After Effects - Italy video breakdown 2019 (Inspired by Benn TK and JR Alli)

hi again so I got tons of requests about the breakdown for the last video and I'm gonna do it again in the breakdown style this is not a tutorial and if you want the tutorial just message me down below maybe we'll figure something out and hey all right hey just quit the app and get on with it already nobody cares yeah
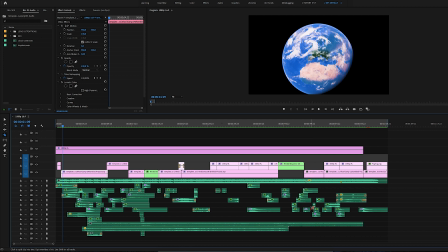okay yep okay so anyone wondering how my project file looks like this is it this is how my some design looks like
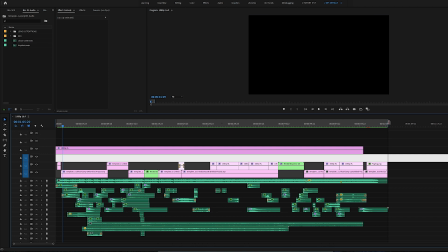and the way I did all the effects was simply by using magic
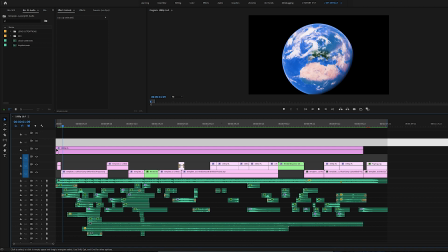so thank you very much for watching please subscribe so
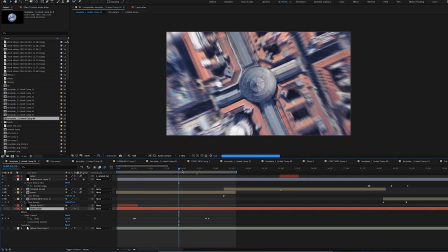the first one was the zooming transition from the space and
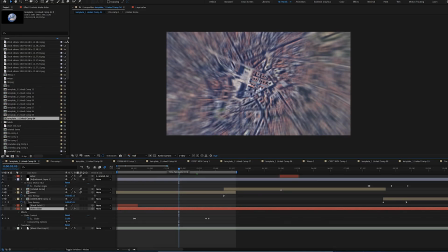this was done with the tutorial from video copilot which I'm gonna link up in the description I'm gonna say how I did that just go and watch the video
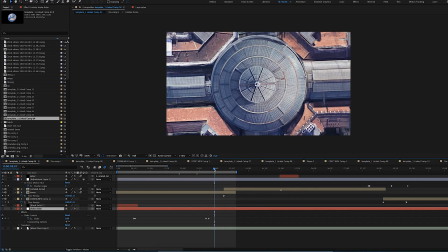so at the end of the zoom we've got the dome spinning I've done this by just using simple mask so So I've masked out every part of this dome as a separate part,
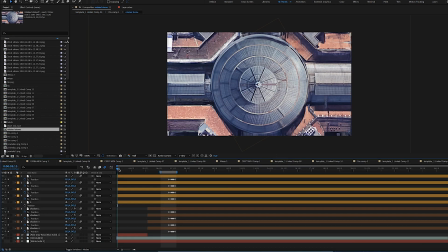so you can see it right here.
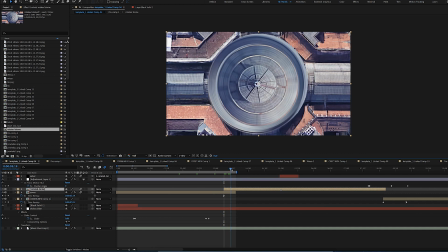And simply just rotated it and moved them in such a way that it looks like it's opening.
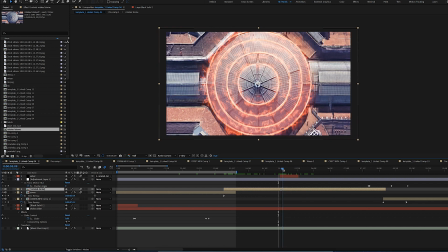I also added the explosion effect using the eSaber plugin which I've mentioned in the last tutorial. All I did was just put a few masks and used them as a guidance to
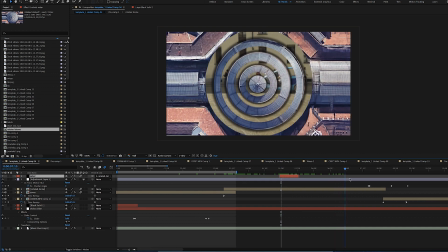the eSaber plugin. and that slowly fades away into that wheel.
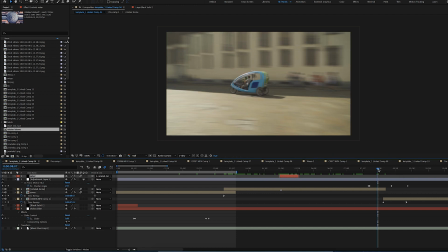After that we've got that panning motion along with some forced motion blur and that goes into the cathedral.
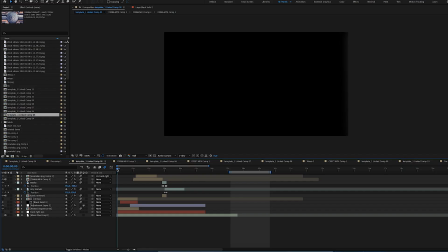So this one was done using masks as well. I've got that transparent part onto which I put the previous
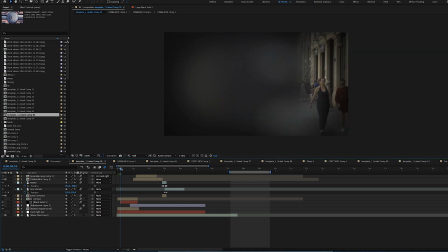clip and then there's the revealing from the lantern that was on the street. Here I have a slight vignetting just to look like you're looking through his eyes
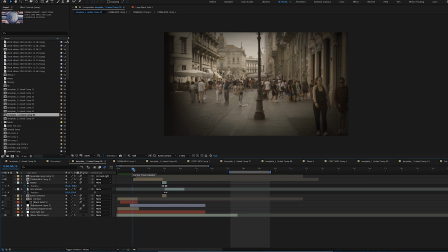so I've added a slight tint effect at the end of the scene just to match it with
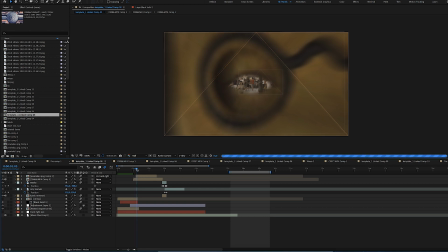his eyes and then you've got a simple zoom out of both eyes and
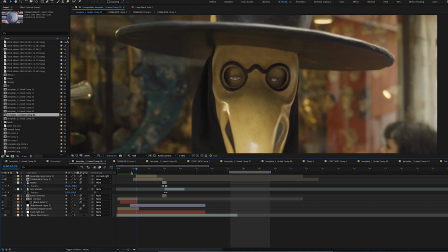here I've done the blinking effect using actually two separate effects maybe not separate but made in a different way so the left one was done using a liquify tool and this This is
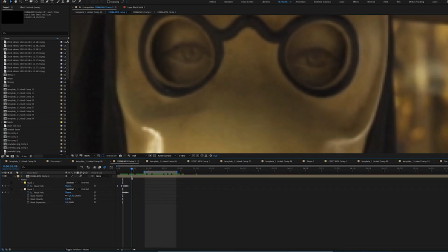because the eye is the center of the zoom and by
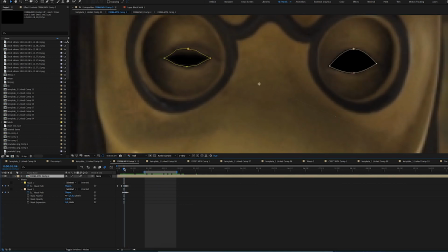doing that I didn't have to track the liquify position. So that was pretty straightforward.
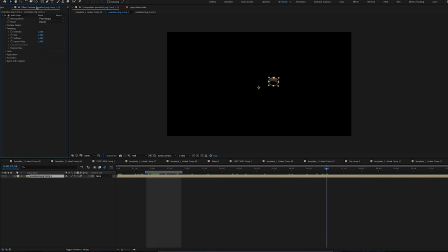The second eye was done actually using the liquify tool as well, but it was done on a separate image that was tracked to the eye.
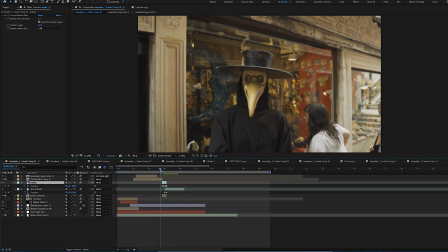So the next one is this second statue showing up. So that was done using the mask on his mask and to make the transition smoother I just added the mask dropping from outside the clip
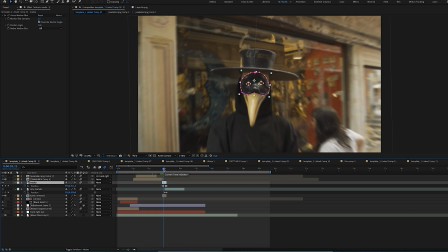few frames before the actual figure comes up in the shot and the background transition between the statues was done just by using the opacity effect. Okay off to the next one. All right so this was pretty straightforward as well.
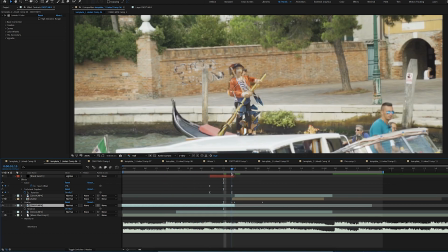I just found two matching shots and place them one on top
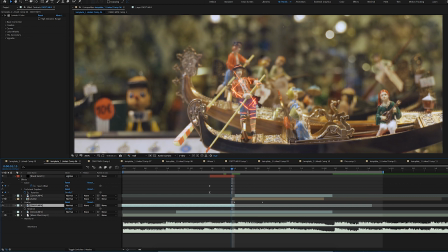of another in such a way that they pretty much were covering
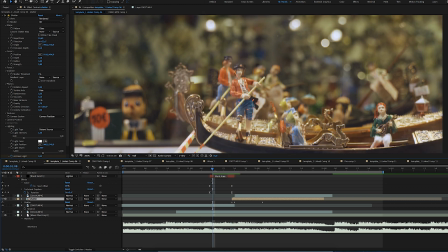the same area and use the shutter effect on the masked out
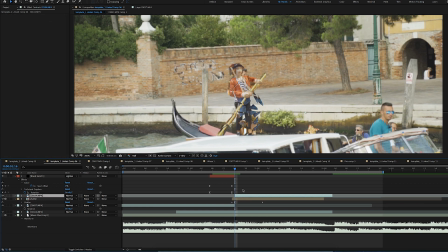portion of the statue so that it breaks.